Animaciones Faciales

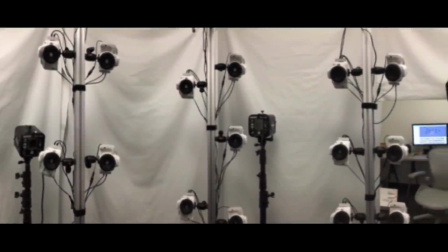Ya de por sí, situémonos en 2017. Este es un rig de NetherRealm Studios, una empresa estadounidense desarrolladora de videojuegos.
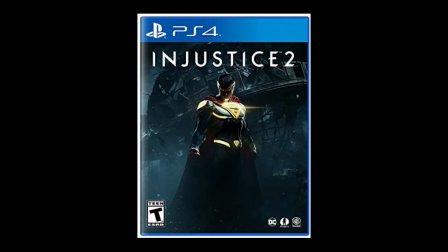Es exactamente el mismo rig que se usó para Injustice 2,
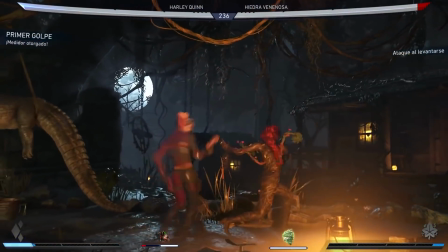la segunda parte del juego de lucha con la clásica selección de superhéroes y villanos icónicos de DC.
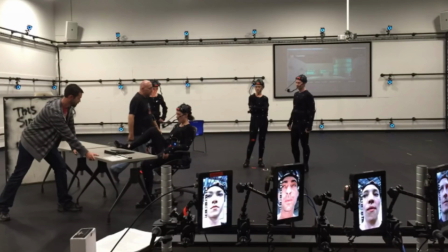Un equipo de 44 cámaras DSLR, lentes fijos de 50 milímetros,
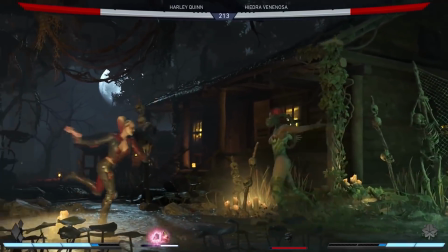capturas de 16 expresiones para el escaneo facial y sistemas de capturas de movimiento, para obtener una de las animaciones faciales, a mi parecer,
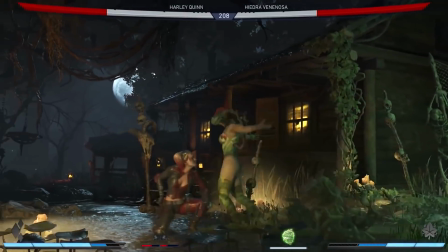mejor logradas de lo que vi en este campo.
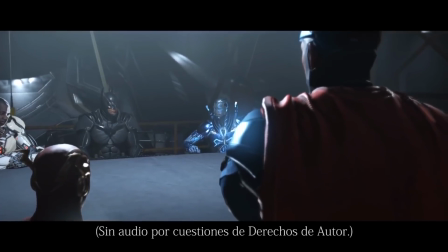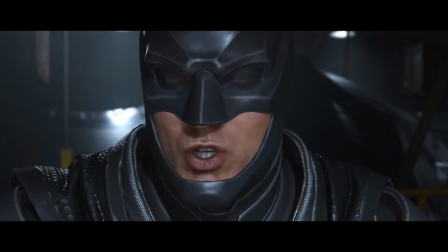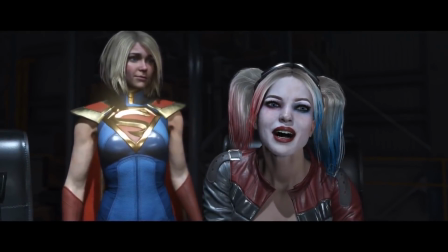Si bien me inclino por aquellas expresiones que tengan más peso en las emociones que en el realismo estético, yo creo que este caso logra el equilibrio justo y necesario.
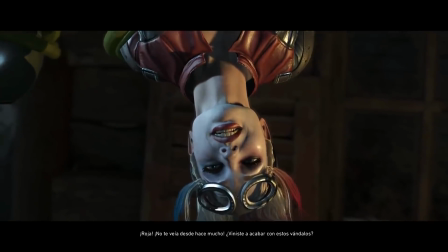En muchas escenas de Harley Quinn, por ejemplo, el trabajo está tan bien logrado que nos dice mucho de su personalidad, incluso para alguien que no la conociera.
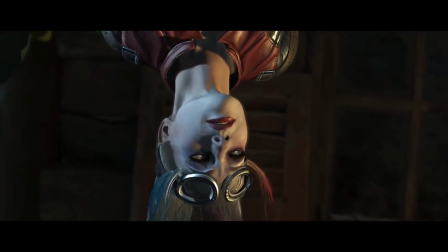Y si bien todo parte de la captura del trabajo de un actor real, lo cierto es que ese no es todo el proceso.
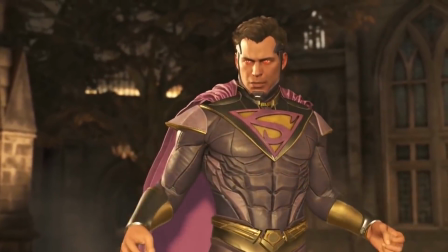Por ejemplo, en algunos personajes como Superman, al equipo no le convencía mucho cómo se equilibraba la animación facial con las voces en off,
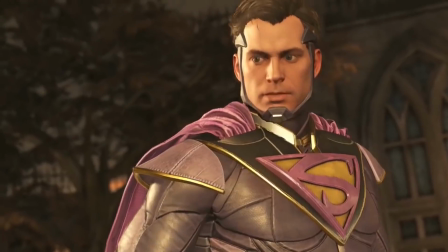por lo tanto se requirió de mucha animación manual para obtener el resultado final que estaban buscando.
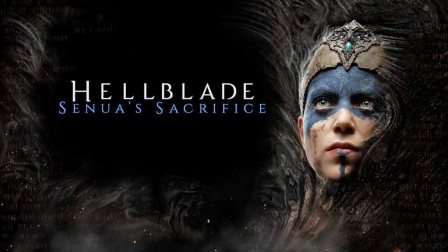Siguiendo con el hilo de ese mismo año, los resultados en Hellblade, el juego de acción desarrollado por Ninja Theory, fueron más que interesantes.
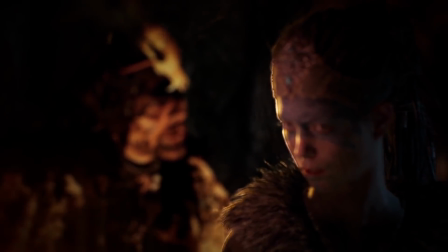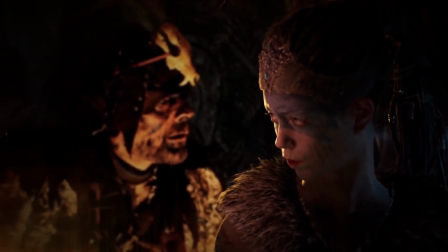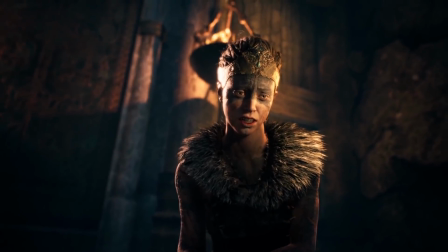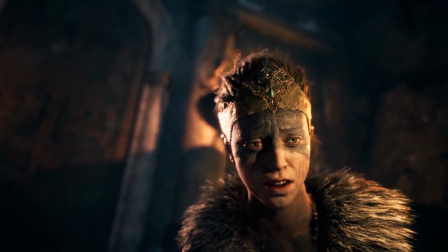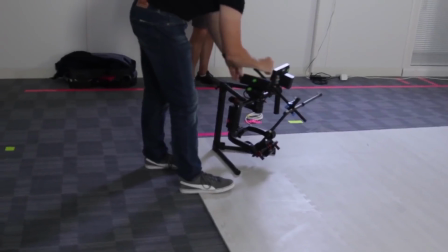Algo que se suele hacer, y que es justamente a lo que se recurrió en este caso, es la previsualización en tiempo real.
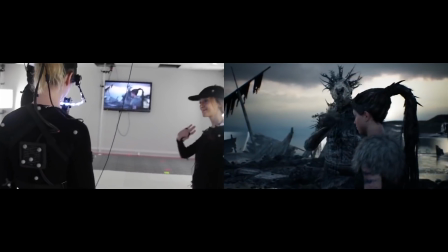Es decir, mientras los actores trabajaban en su papel, el equipo podía ver un preview en un monitor de lo que se obtendría,
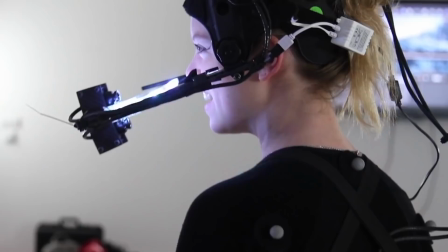lo cual resultaba, o mejor dicho resulta hoy en día, evidentemente útil.
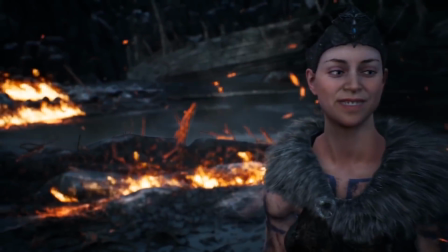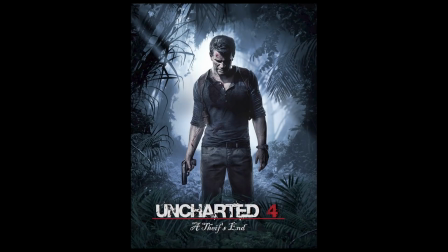Uncharted 4 es de un año antes, pero forma parte de esas obras cuyos personajes tienen movimientos faciales muy llamativos a primera vista.
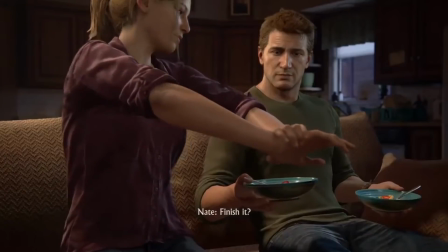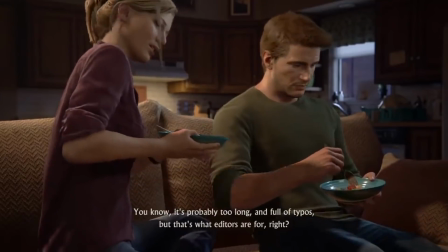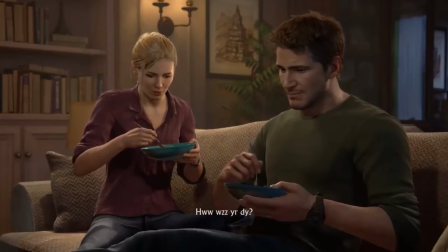La intención en la mayoría de los casos está puesta en mostrarnos qué sienten, qué piensan o qué tipo de vínculo existe entre los personajes.
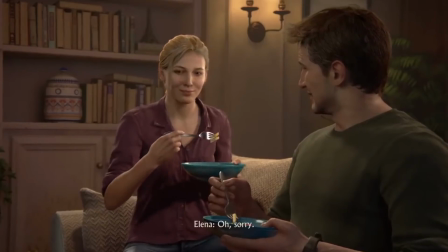Y esto no es nada nuevo si lo comparamos con el lenguaje cinematográfico, pero bueno, obviamente me agrada que, más allá de lo jugable,
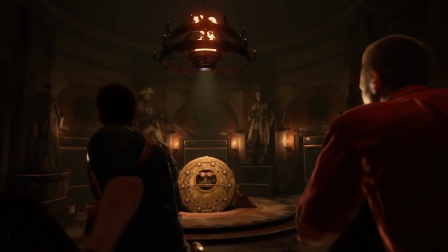existan también esos elementos, y ni hablar si tienen esa atención puesta en detalles que logran generar esa clásica empatía entre personaje-espectador,
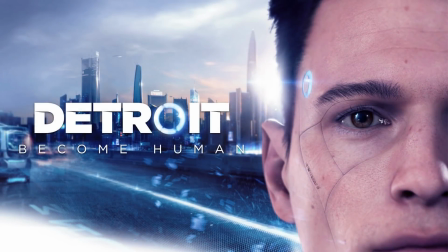elemento que se busca mucho a la hora de construir cualquier relato. Es algo parecido a lo que me pasó con Detroit Become Human, el juego de Quantic Dream de 2018.
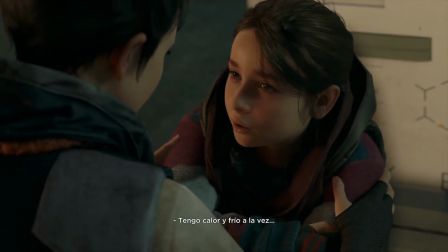Sinceramente las animaciones faciales no me parecieron nada de otro mundo.
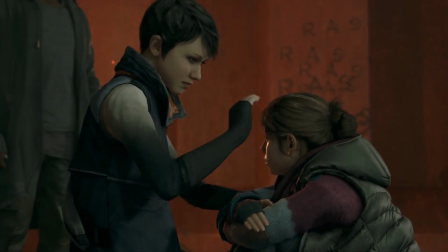Es cierto, los modelos tienen un buen nivel de fotorrealismo, pero no confundamos, no me refiero a eso, sino puramente al movimiento en los rostros.
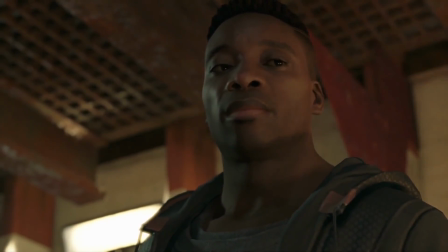Y lo quise mencionar porque para mí es un ejemplo claro de que en este campo no todo es blanco-negro,
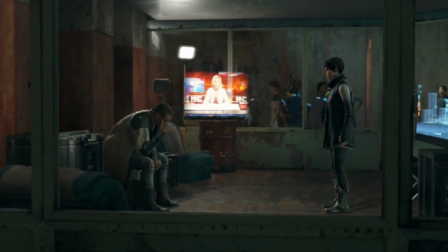o sea, de que tampoco se necesitan expresiones 100% reales para lograr conectar con un personaje.
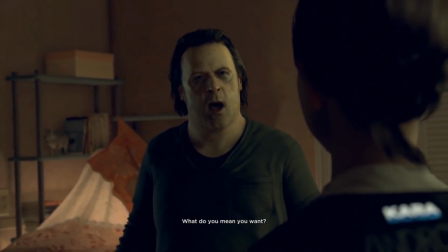¿Quién no sentiría empatía con Alice en una escena como esta, por ejemplo?
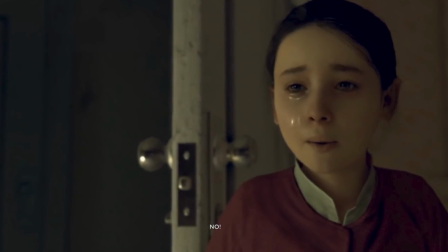Hay otros elementos, como el contexto social, la realidad en el hogar que ella atraviesa, la dirección de arte, que en este caso en particular, cumplen con el objetivo.
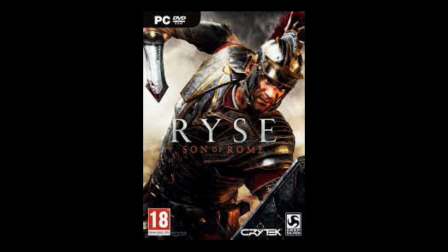Rise, Son of Rome, el título de Crytek de 2013, me parece un buen ejemplo de combinar fotorrealismo y calidad de animación al mismo tiempo.